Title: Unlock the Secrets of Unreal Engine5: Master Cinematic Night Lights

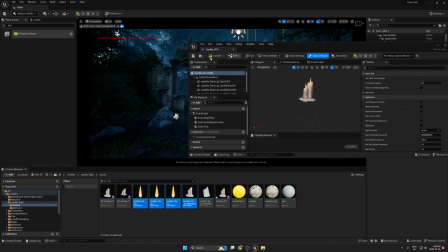[8:15]
Okay, so let's save this and
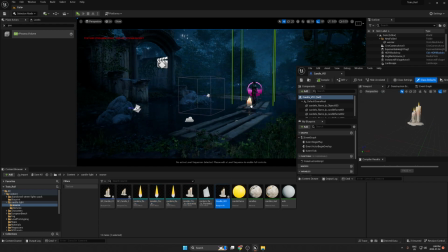[8:20]
bring this here first beside the characters, or even if you add third person.
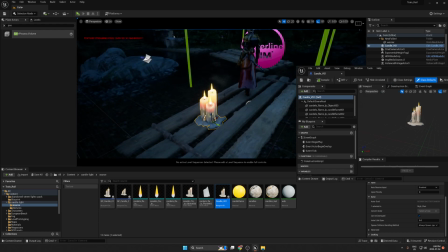[8:27]
Why I do this? To measure the size between the characters in the scene and the candle.
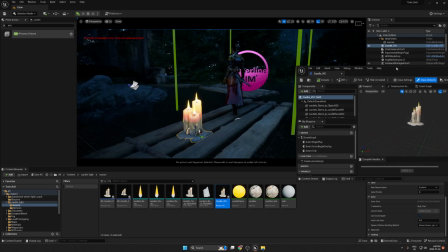[8:33]
So now this candle looks too big, so we're gonna reduce. Let's see, this is a flame. I just want to make sure I use this.
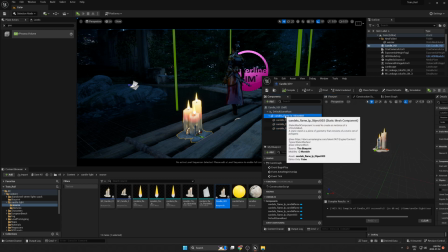[8:49]
Okay, so let's put this in this group and scale this down.
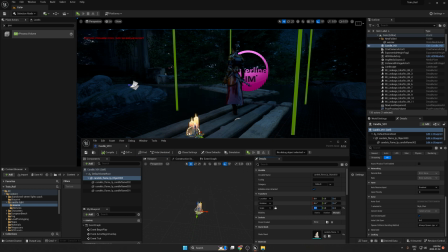[8:56]
So for the scale, I think 0.5, it's a good size.
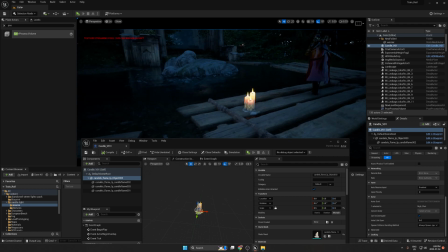[9:03]
Okay, now we are ready to create the lights.
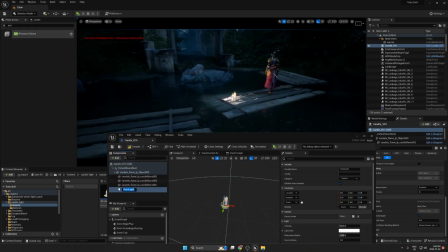[9:08]
So for the light, I'm gonna use the point light with a small radius, and I will tell you why I use small radius. Okay, if you ever see the candles at night,
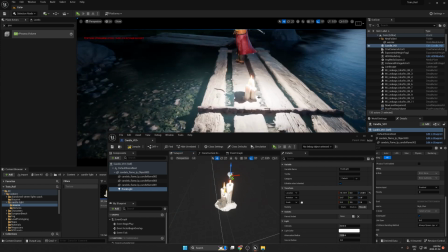[9:21]
you will see it's not make sense to have shadow from the flames.
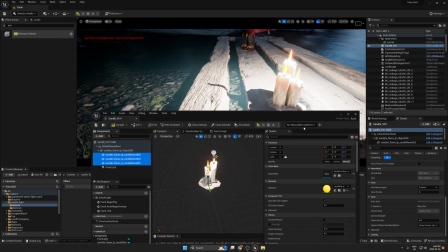[9:27]
So what we're gonna do, it's very important to uncheck cast shadow from flames. Okay, because the flame doesn't cast shadow.
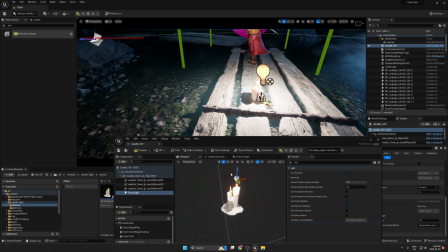[9:44]
Okay, and from here let's go to the setting for the point light and change first. We're gonna change first the temperature. For the candles, I think it's between 2000 or 2500. It's a good value.
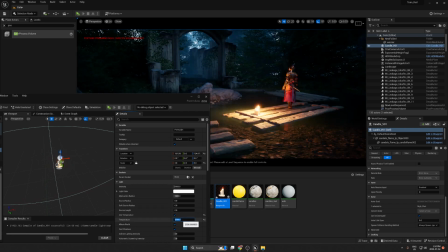[10:10]
Maybe 3000.
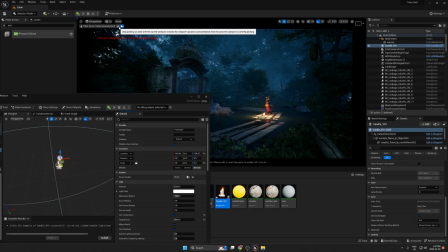[10:13]
Okay, so yeah, it's more between the yellow and white is the candle how it should be looks.
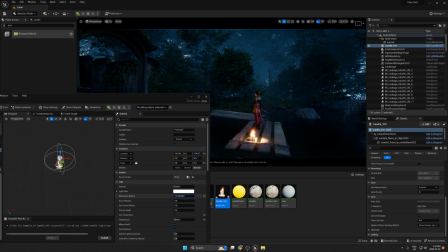[10:22]
Also, we gonna change the radius. We need a small radius because we're gonna put these candles in different area, so we need to make sure the radius is small,
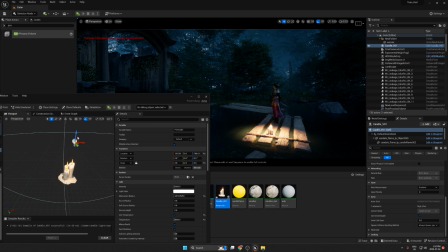[10:37]
and then we gonna add some supported light to give us more light. And here you see now we start to get a very nice light from the candles.
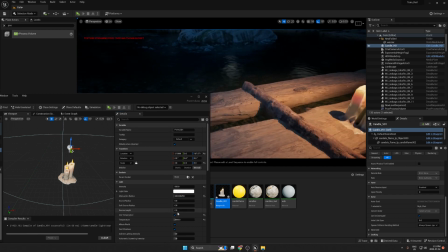[10:56]
I think this radius is enough. Also from here we can change the source radius to get more softened shadow.
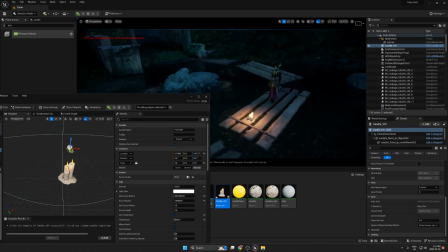Yeah, that's enough for me now.
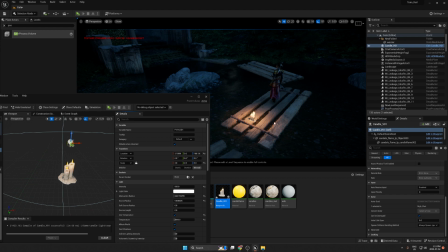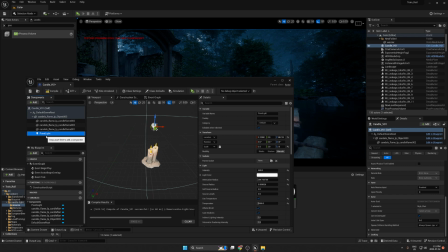[11:25]
Okay, and then we're gonna create another point light to make the glue,
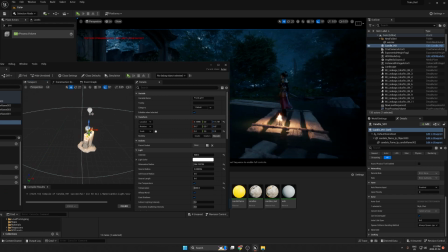[11:33]
because every candles has to be some plume effect or glow as a foggy.
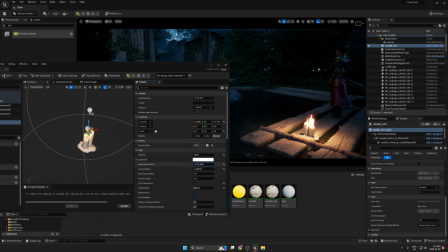[11:42]
So we're gonna create this with small radius, and here we could add 20 and make sure this one you have to turn the volumetric scattering 0.
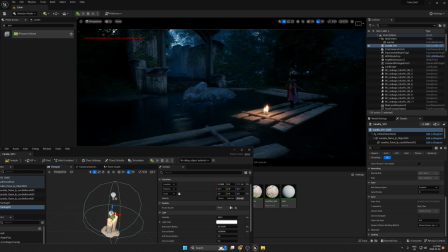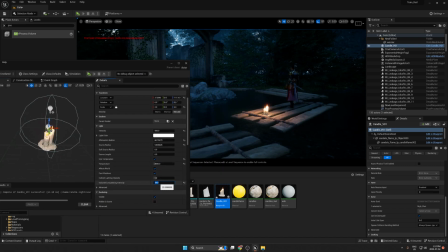[12:03]
And let's see.
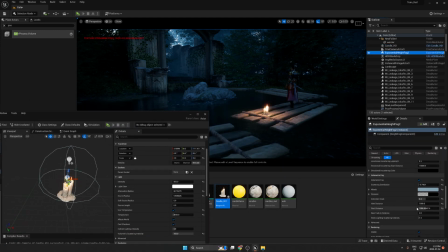[12:14]
For the fog, we can go back here.